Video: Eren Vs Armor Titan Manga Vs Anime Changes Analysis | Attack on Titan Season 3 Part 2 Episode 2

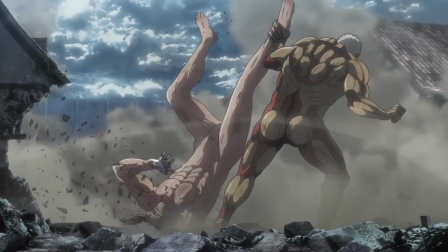(0:00)
What's up guys, Foxen here. Attack on Titan Season 3 Episode 14. Time for a more in-depth look at the latest Attack on Titan episode for super hardcore fans.
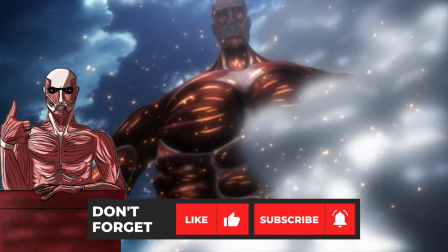(0:08)
By the way, do be sure to give a colossal thumbs up and subscribe. Do you know I will be keeping this anime to manga comparison video to anime stuff only.
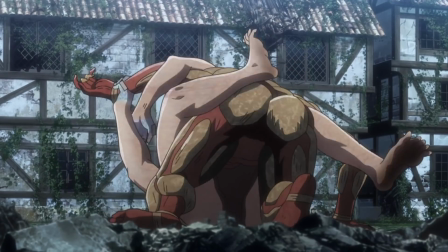(0:14)
No stuff past the episode. Anyway, let's go ahead and get started. I've seen a bunch of complaints about choppy or bad animation.
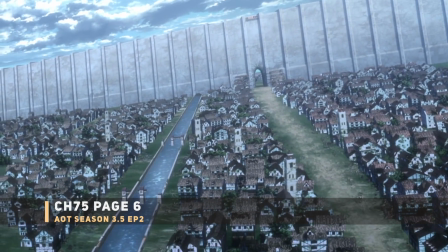(0:21)
At the start of this, you can see a few of the abandoned houses in the area. It's a location right in front of the district wall.
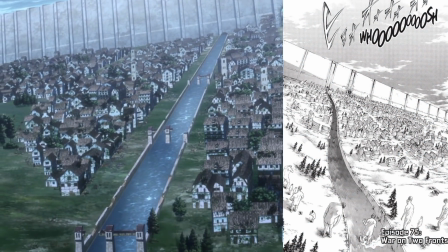(0:26)
Compared to the manga, you actually have this more updated, detailed look at the area. It's similar to what you saw in the district.
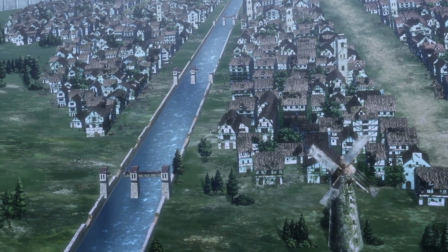(0:32)
You actually now have a bunch more buildings and overall looking much more denser compared to the manga.
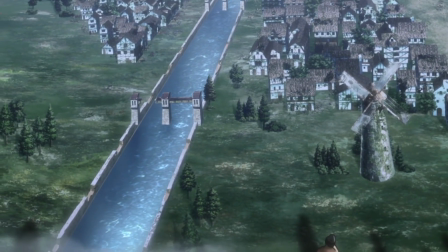(0:37)
It's no longer just a few hundred people, but thousands removed from their homes too. Notably, the additional windmills that were first spotted in Attack on Titan Season 1.
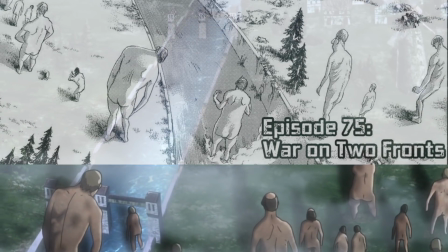(0:45)
For the Titans at the bottom, more Titans added for the anime version. Looks like the only real notable one was the slouching Titan on the left.
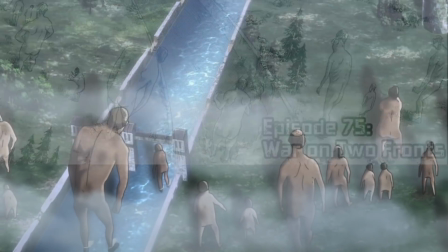(0:52)
He's got some water action in the anime. For the Beast Titan up close with his Titan army.
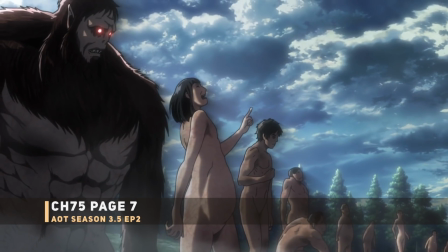(0:57)
This is the type of stuff I love seeing. You got the overall happy pointing Titan, next to that buff Titan that's shy to be all naked.
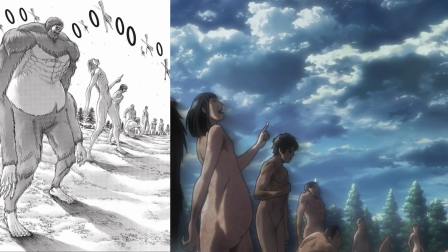(1:05)
Compared to the manga, you still had the pointing Titan. Notice she's not all skin and bones anymore, but almost nothing really stood out in the manga for the mindless Titans.
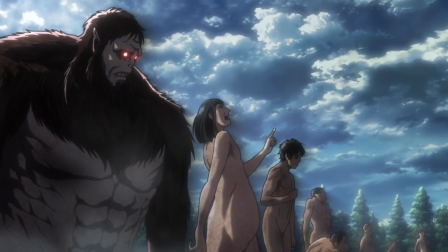(1:13)
By the way, the red eye is still intact for the Beast Titan, although no red glows for any of the other Titans anymore.
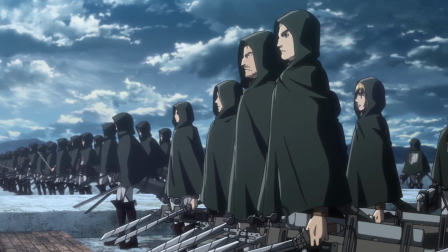(1:19)
Flipping to the scout side, you got Erwin, his commanding buddy, and Armin. Looks like CG scouts in the background.
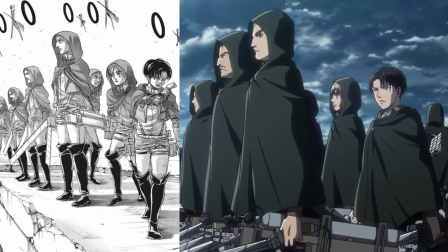(1:26)
I think I prefer the manga Levi better, instead of anime Levi that just walks into the frame, notably with the green cape covering most of him.
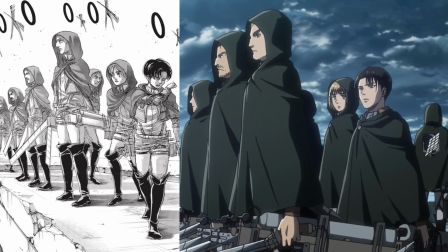(1:33)
Just gotta save on that animation. The one extra point I'll give to the anime version is the inclusion of the Wings of Freedom over here.
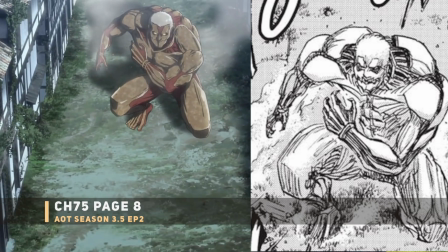(1:39)
As for the armor Titan getting those crystal hard nails, let's just go ahead and be honest. This was still when Isayama was improving on his art style.
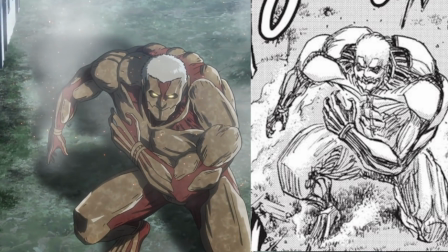(1:46)
Come on, the armor Titan right here looks so much like a rough sketch, especially in that leg area.
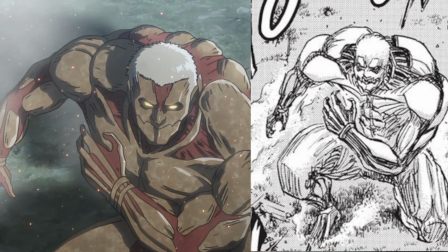(1:51)
I'm not even joking, I bet I could draw that. Then getting into the crystal animation here.
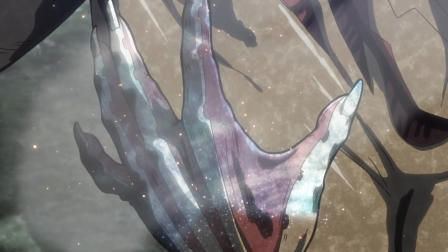(1:55)
I know, this episode got a lot of hate for its animation, but this is some of the higher quality stuff seen this episode.
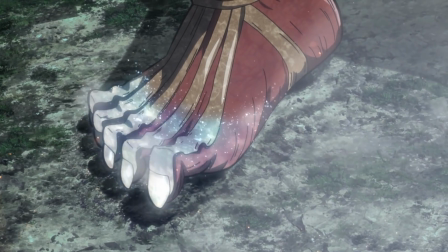(2:01)
And let me just double down on this by saying that I've seen so much of the Attack on Titan anime frame by frame at this point.
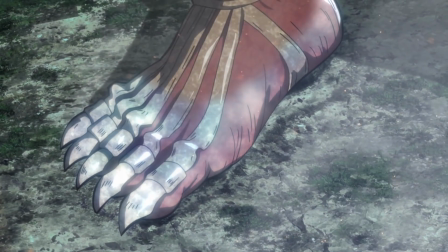(2:07)
This specific scene reminds me of the gorgeous stuff seen from Season 2. The now confirmed blue crystal claws here make it look pretty icy with that steam.
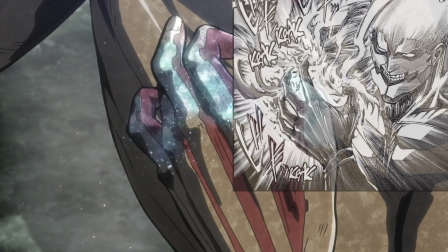(2:15)
I should point out you do lose on the Armor Titan head being in the same shot since they close up on the claws now forming.
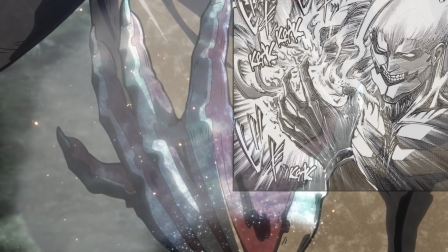(2:21)
But actually, the manga didn't even explicitly show the claws forming for the Armor Titan feet. That is a bonus.
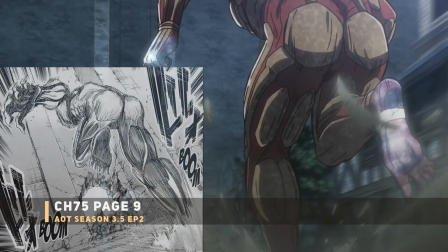(2:26)
For the Armor Titan running shot, no longer do you have this Titan showing off his beautiful crystal nails.
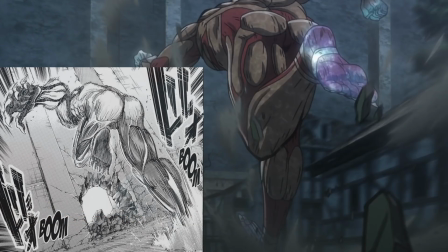(2:32)
You can't even tell there's anything special for his feet anymore. And I do have to mention that this change in detail does make it easier for the animation team, especially for running movements.
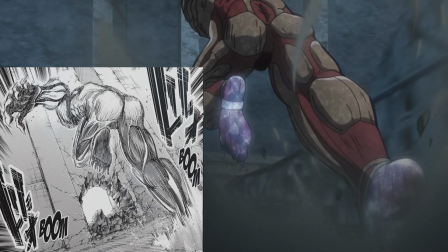(2:41)
On the bright side, the anime Armor Titan once again is much more detailed.
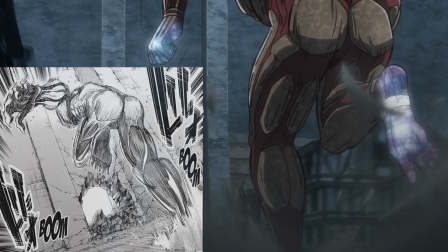(2:44)
In fact, it actually looks like he has more armor plating compared to what he was working with before, especially in the leg areas.
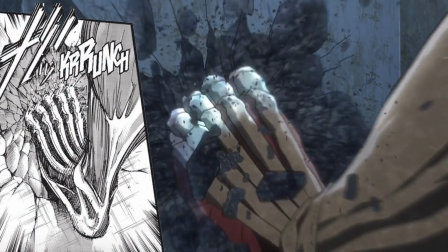(2:51)
Oh yes, and look at the Armor Titan foot here. Another great example of animation this episode.
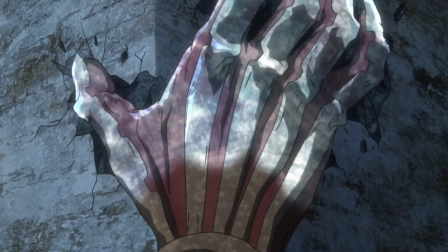(2:56)
By the way, this claw shot to the wall, this is a new thing for the anime. Literally less than a second each.
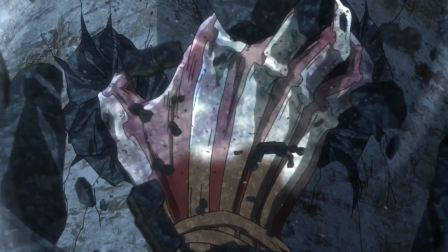(3:01)
Too bad it's mostly gonna go unnoticed. Anyway, back to the mindless Titans.
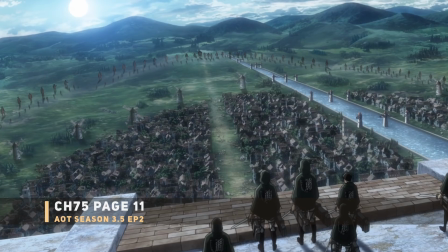(3:05)
The anime now made it easier to see the clear surrounding formation, compared to the manga that had very small dots for Titans.
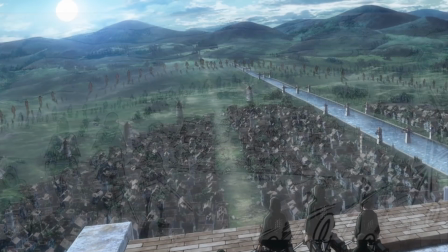(3:12)
You can't even tell there's the Beast Titan for the manga shot. Do notice how the anime fixed Levi here being the only scout without the hood on.
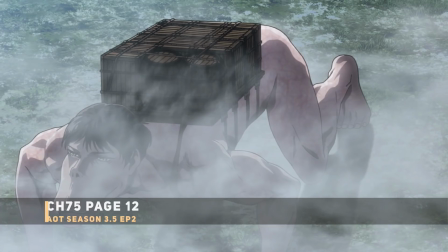(3:18)
Oh, and definitely don't forget about the windmills. For the backpack wearing Titan, my god did this thing get a drastic change from the manga.
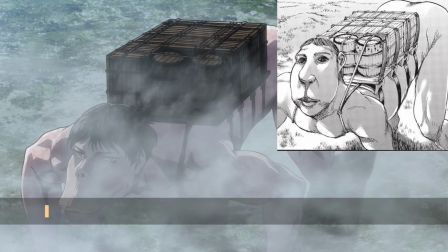(3:25)
It used to look like this old man Titan, since even Isayama admitted that's what he was going for.
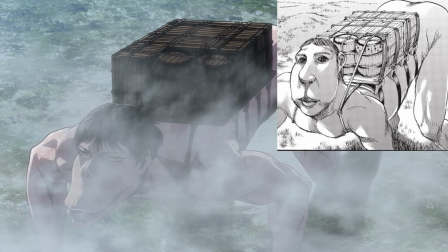(3:30)
Later, he changed his mind, and now they applied that new change to the anime. The anime even changed the cargo design a bit.
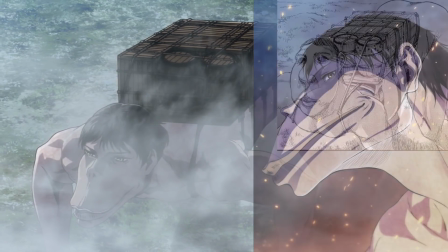(3:37)
And don't forget about the back leg position. The Wiz Studio recently released this official picture of the car Titan.
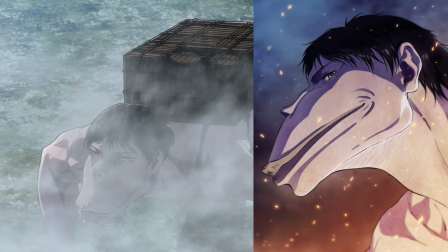(3:43)
My god, those lips and long mouth. This duck Titan is so ugly.
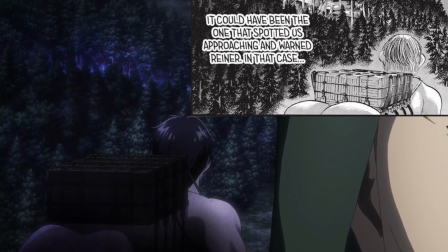(3:49)
Sorry Rot Titan, you lost that award. I should also point out how you lost the ass shot of this beauty of a Titan.
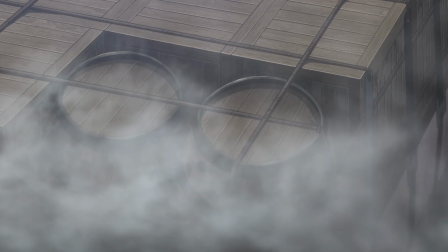(3:55)
Something small but neatly added for the anime was this close-up focus on the barrels carried by the duck-faced Titan.
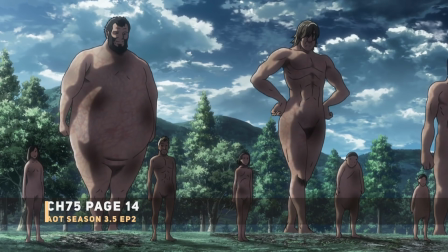(4:01)
Then you got the March of the Beast Titan army.